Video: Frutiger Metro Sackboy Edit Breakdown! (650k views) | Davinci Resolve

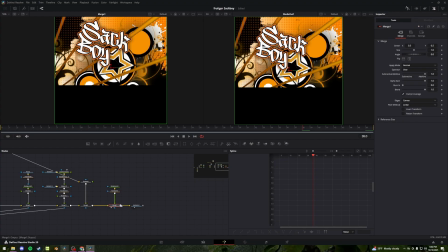And to top it all off, another black background for our floor. And bang!
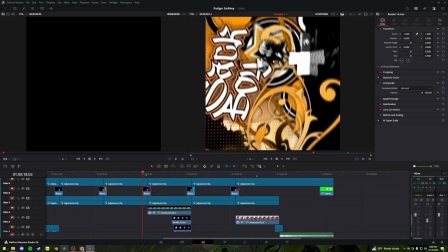That is the orange section complete. Next is our orange to purple transition.
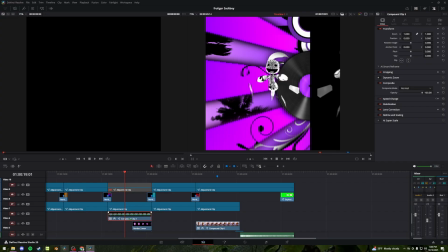And because this piece of source footage of Sackboy, he's floating, I thought it would be fun to have the floor not below him.
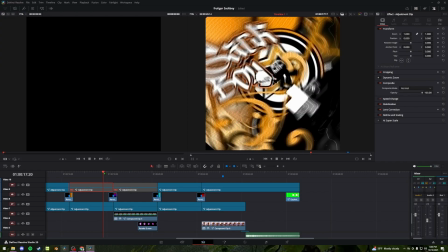So I added that that rotation in the camera movement back in the orange section to move downward into the purple,
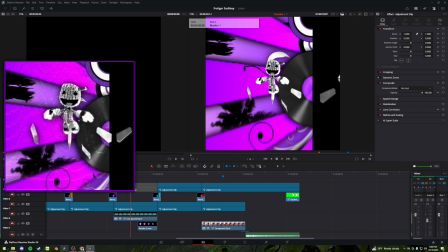where the floor is still on the right, having that same reflection technique.
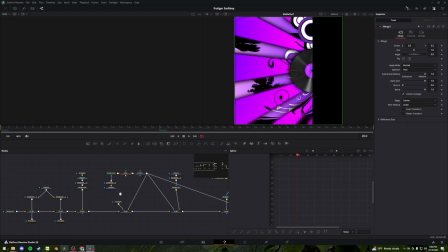Moving into the background composition, I made this one really late at night, so I don't actually remember what's going on here.
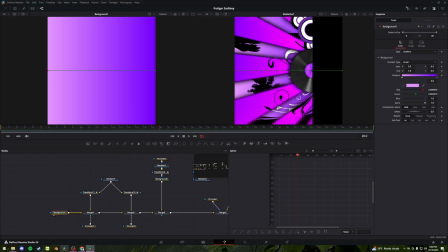I can tell you though, I started out with a gradient background, that's for damn sure.
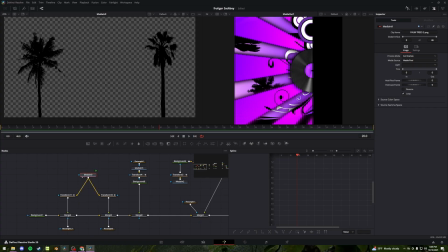This is a silhouetted image of some palm trees I got from that same asset pack. I used this output twice to drag it to 2 different locations on our background.
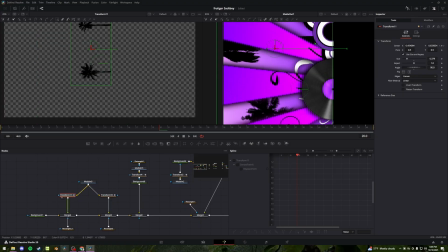You can see those behind the light rays here.
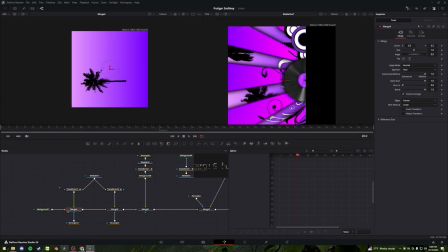Just a couple rectangle masks to only select one of the 2 palm trees in the image and displace them differently.
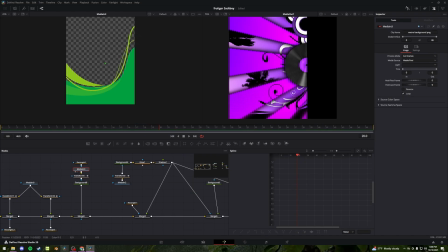On top of that, I have the same image that I used before in the pink composition. I have it stretched down and moved to the bottom, overlaid on top of a black background node to frame that part there.
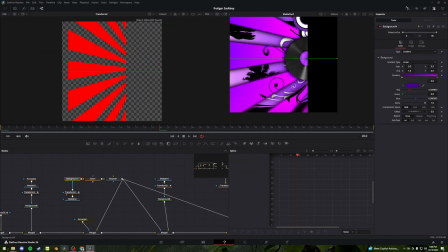Next, we have this alternate light ray image that I flip sideways, masked
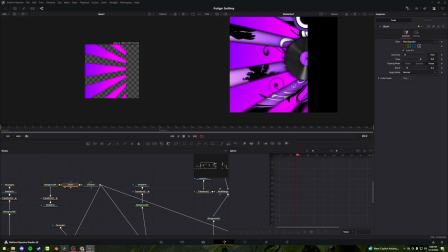over another gradient background. Added a bit of a glow and a shadow to make it pop.
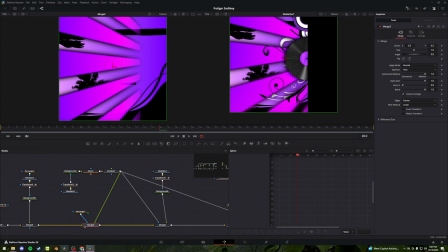That is first overlaid once on top of everything we have back here with a rectangle mask, adding a little bit of a fade that you, once again,
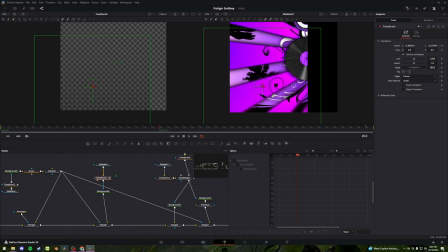cannot see in the final product. We have the same faded polka dot pattern, twisted 180 degrees over top a pink background,
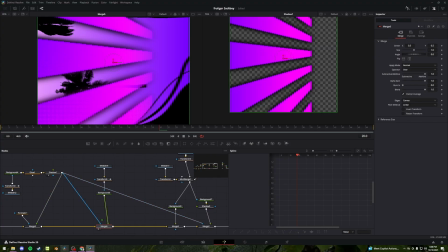merged on top of everything else with the same light ray output to the mask of the dots to cut out the in-between places where the light rays are not.
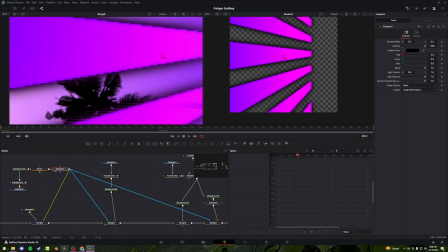And there's a bit of a fade there too. I don't remember how I did that.
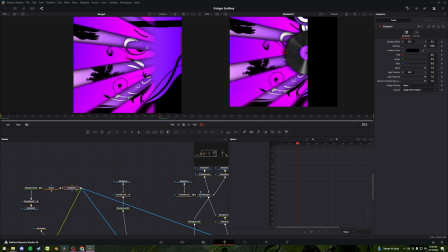How the fuck did I do that? Wait. Oh no. Okay, yeah. It was because of the shadow is included in part of the mask.
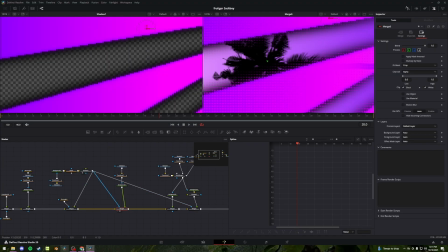Right now that faded black is counting as part of the mask, so it makes the dots fade out. But for example, if I was to grab the output before the shadow node and put it as a mask on there, it cuts off directly when the light rays cut off.
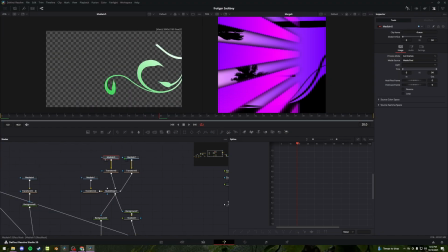So I did that on purpose. To our black and white floral design, we got these 3 different videos from that same asset pack that I merged together,
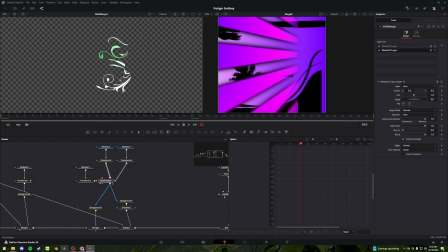that I transformed onto our background and merged together so it could be treated as like one entity, one asset. I took that output, put a mask over a black background and a white background separately,
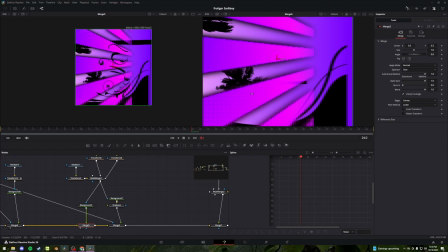put the black background behind everything, and with the same orientation, put the white background on top of it,
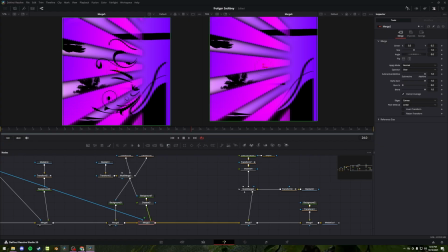so they're perfectly overlapping each other, and then added that same light ray mask to the white one on top, so anywhere the light rays were, the white floral design was not.
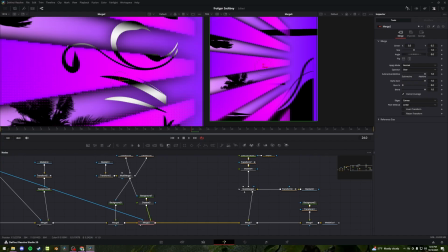And then you can see the black one through it, with, once again, expertly crafted fade in between.
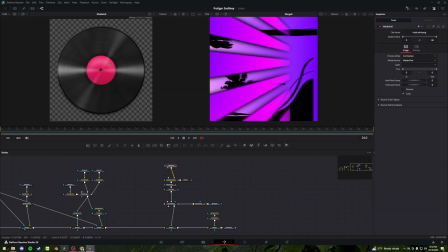We once again have this vinyl PNG I pulled, color corrected with the same technique, with just a circular mask to only affect the center of the vinyl. Move that over to the right side of our composition, added a hefty shadow.
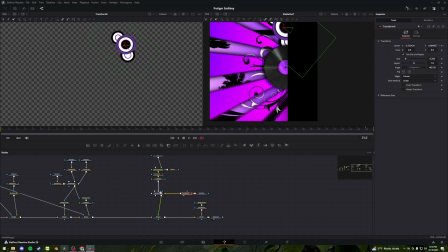This is another speaker asset I got from that pack, which is thrown behind our CD, merged together,
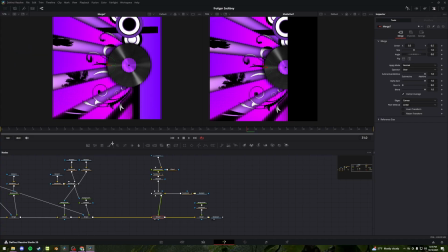and that is overlaid on top of everything else, covering up our loose ends from the floral design here.
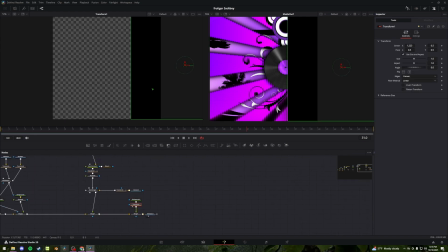Once again, added our black background, shifted it to the right to make our sideways floor.
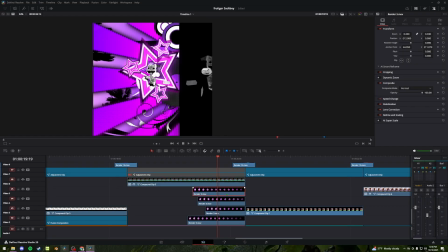Behind our Sackboy footage, I have this star animation that I made,
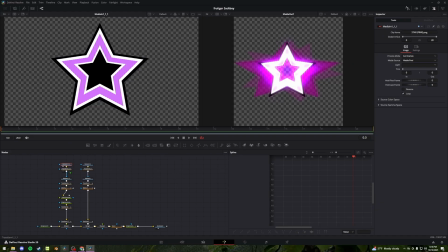which just consists of that purple star asset that we have with a mask overlaid on top of itself to cut out the center.
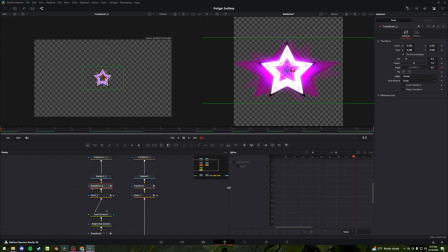This transform node makes it fit our little frame here, and also has our rotation animation.